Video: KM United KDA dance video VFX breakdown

Kind of like what we see here. Probably looks better in game.
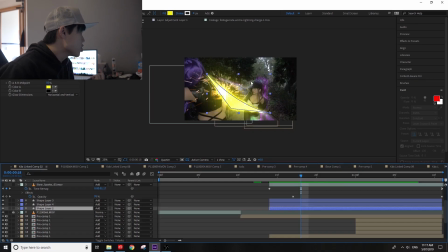502s
But I try to replicate it as best I can by using a shape layer, cutting out the shape, and then if we just isolate this one.
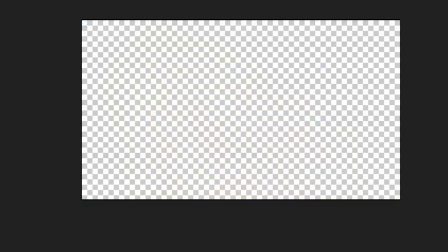509s
And you can see here, when it's fast, that speed of slash.
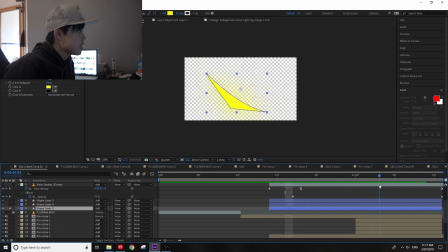516s
It's nice and fast there, nice and easy. And then from there, it's just nice and slow there. Like a nice slow motion effect.
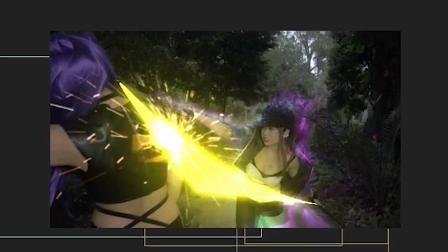522s
And I also just added this little slow motion spark here. I don't believe that's actually what happens in the game, but in terms of visual effects,
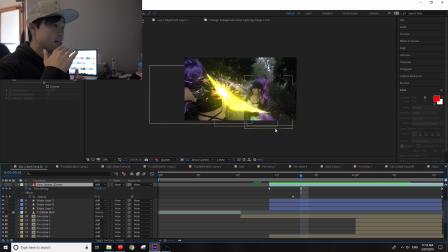530s
you kind of want to really layer effects and make them seem like they have dimension to it to make them seem real, even though this is no way realistic or is meant to look realistic. It's a stylized type of an effect, but it adds that little bit of touch of realism there.
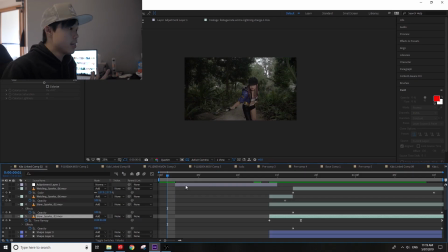548s
The reason why probably this particular shot took long to render is because of this adjustment layer here, which has pixel motion blur.
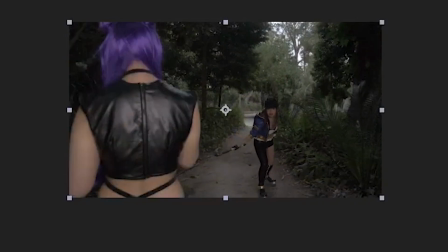556s
So if I turn this off, it'll be actually super fast to render. And then you'll see here, this is where we sped it up.
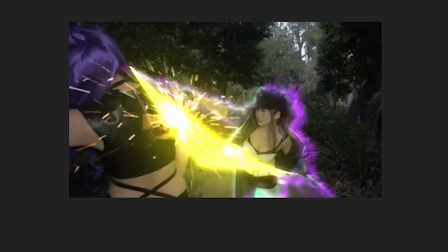564s
And it actually looks pretty cool there, and I probably could have left it like that. But I thought, let's add this little motion blur effect. Realistically, if you have a camera moving really fast away from a subject, there's going to be a bit of motion blur. But because we filmed it in slow motion, there's not going to be any motion blur.
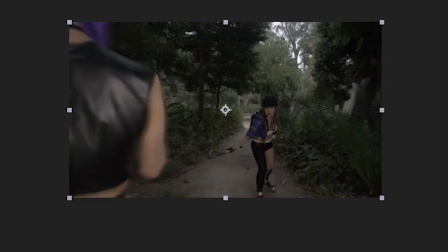583s
And so we add that in post. But yeah, all it is basically just adding that blur.
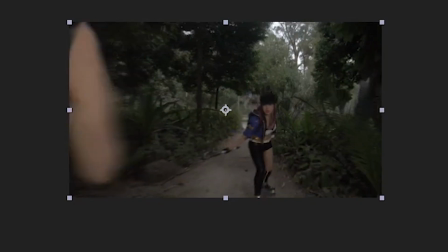590s
You can really see it on Mel's arm here. So if I turn it off and on.
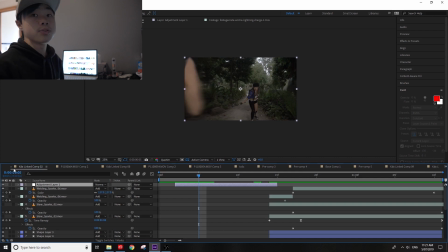597s
Very simple thing. Adds a bit of realism to it. So yeah. Okay. Thank you so much for watching. Check out the full video if you haven't. Why would you come to this video if you haven't seen the full video? Kind of ruins the magic. And thank you so much to Anthony Gaps as well for making the props. So it's always a pleasure, man, working with you. And thank you, KDA United, for having me. This was a super fun project, even though it took so long and was really grueling. It was fun. And if you like these kind of visual effects breakdowns, comment below, like it. Give me some kind of indication that what I'm doing here is somewhat entertaining. So yeah, catch you next time.